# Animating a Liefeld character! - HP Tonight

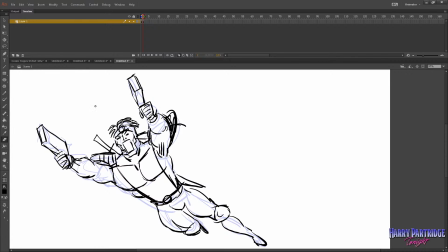[33:49]
Oh, the eye glow, of course, yes. That's a very good idea. The kind of crackling, glowing eye. I'll have to clean that up later on.
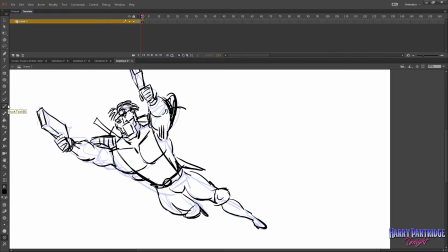[34:04]
Yeah. That's a good one. Give him really big teeth. Oh, that's a good idea. Yeah, you want the big kind of teeth that... He did this thing, actually, which always drives me mad, where he has these characters. They look really angry, okay?
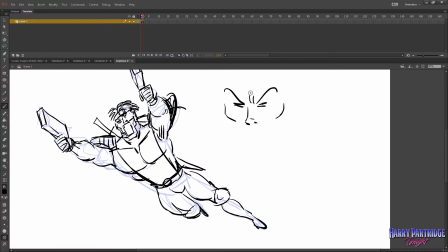[34:24]
They look really, really angry. There's all these lines of detail, blah, blah, blah, blah. And then he draws the mouth really wide open, okay? And you think, well, that's fine. They're angry. Why wouldn't their mouth be wide open? And then he does this. He gives them closed teeth.
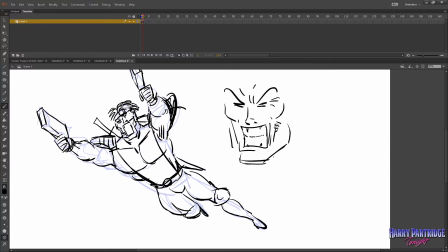[34:43]
So he wants the mouth to be really wide open, but he also wants the teeth to be closed. And that's kind of hard to do. Like, you're trying to do that. Try and close your teeth, but keep your mouth really open.
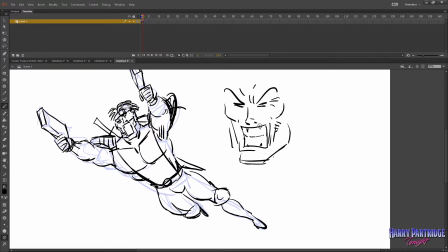[34:55]
It's, you know, you can't keep your mouth as open as when you're actually doing a full scream. So, like, really, this guy, you would want to just have him, you know, like that to actually make the shape of the mouth make sense. I bet a bunch of you did that. I bet what I was saying, it's impossible to keep your mouth wide open with your teeth clenched.
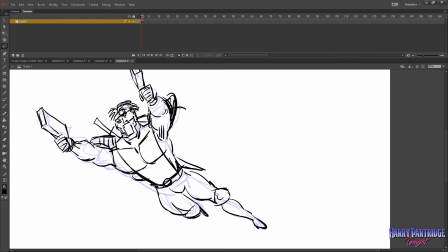[35:15]
I bet a few of you tried that. It's impossible. Whenever anybody says something like, "Do you know that you can't, you know, touch your ear and your knee at the same time," or something like that, a lot of you see people want to try and do it because they go,
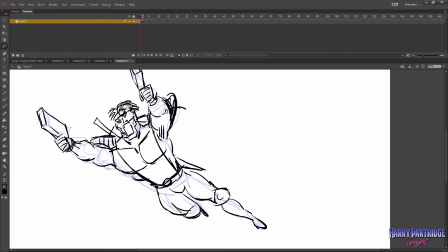[35:29]
wait, is it really impossible? And they try and do it. Mr. Wanted says a weird bulge, please. We can do that. And I think a few more pouches are needed. Maybe we'll just add a couple of pouches on his chest too.
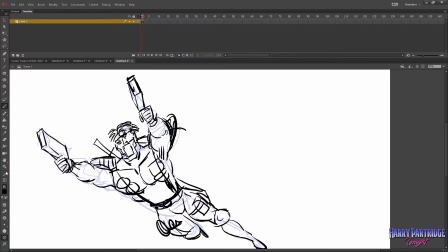[35:46]
Now, I don't want to spend too much of your time here with me designing away. I'm sure we can change a bunch of stuff at the cleanup stage.
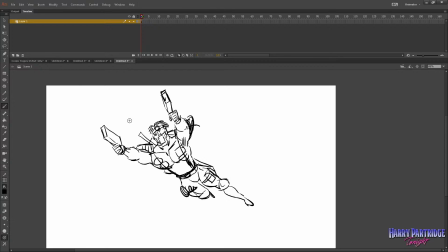[35:54]
And other than that, probably what I'll do is I'll have basically I'll animate the arms going back and like doing this, so that we actually get like a little kickback as the guns fire, because I'm thinking the guns are just going to have little explodey effects coming out of them. And basically the hair will move as well.
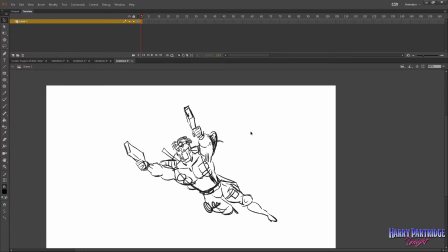[36:13]
And I think that's really all we need to do to just create the illusion of another character in the background.
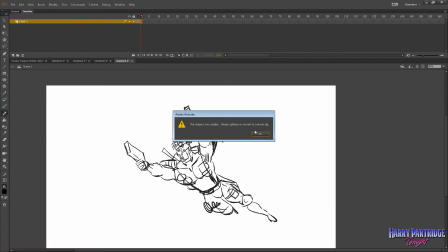[36:20]
Darby88 says a metal arm. That's an excellent idea. I think chrome being represented in some form is a really good idea.
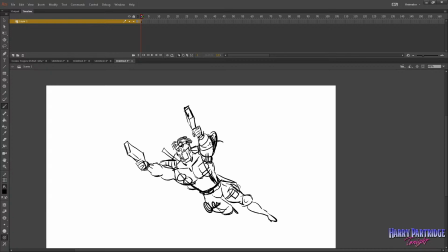[36:29]
So we'll definitely give him one metal arm. Okay. All right. Well, like, I'm happy enough with that as is. It's getting very cluttered, so I want to make sure that I get to the cleanup stage and begin figuring it out.
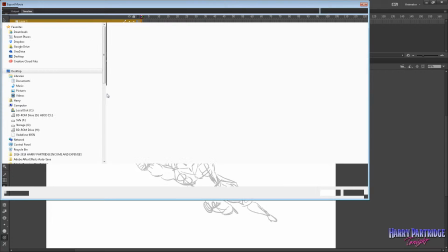[36:42]
So I'm gonna export this out, guys, and then bring it over, and in a minute I will clean it up.
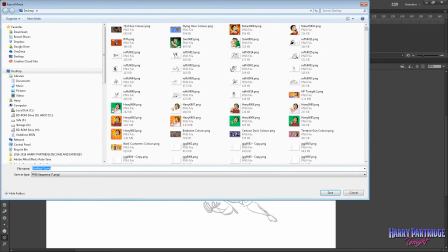[36:47]
I'll be right back with you in a second.
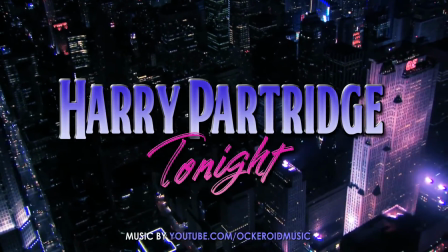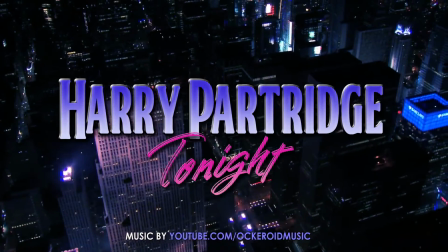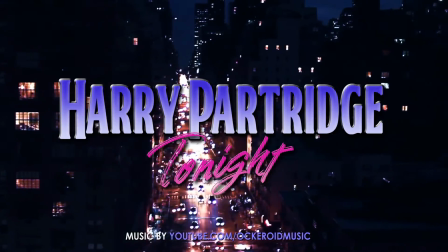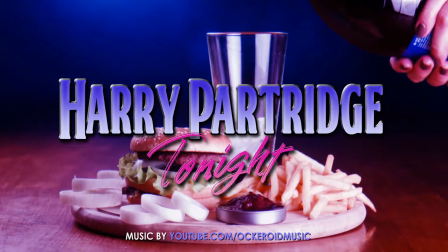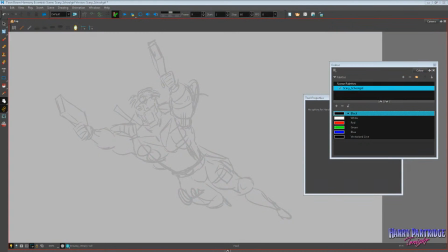[37:31]
Hey everyone, welcome back, and we are going to clean up our Liefeld inspired character. So it's really important at this time that I bring up my references. See, I've got my Pinterest or whatever open over here. I'm going to move this onto the other monitor just so that I get a good sort of sense of how to
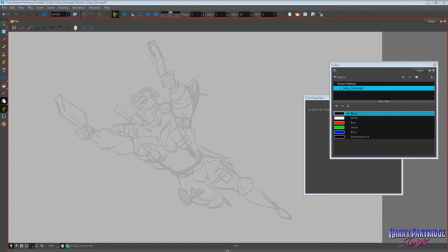[37:49]
replicate the inking style that Liefeld used back in the kind of late 80s, early 90s, because that's the kind of decade that I think we're trying to represent here.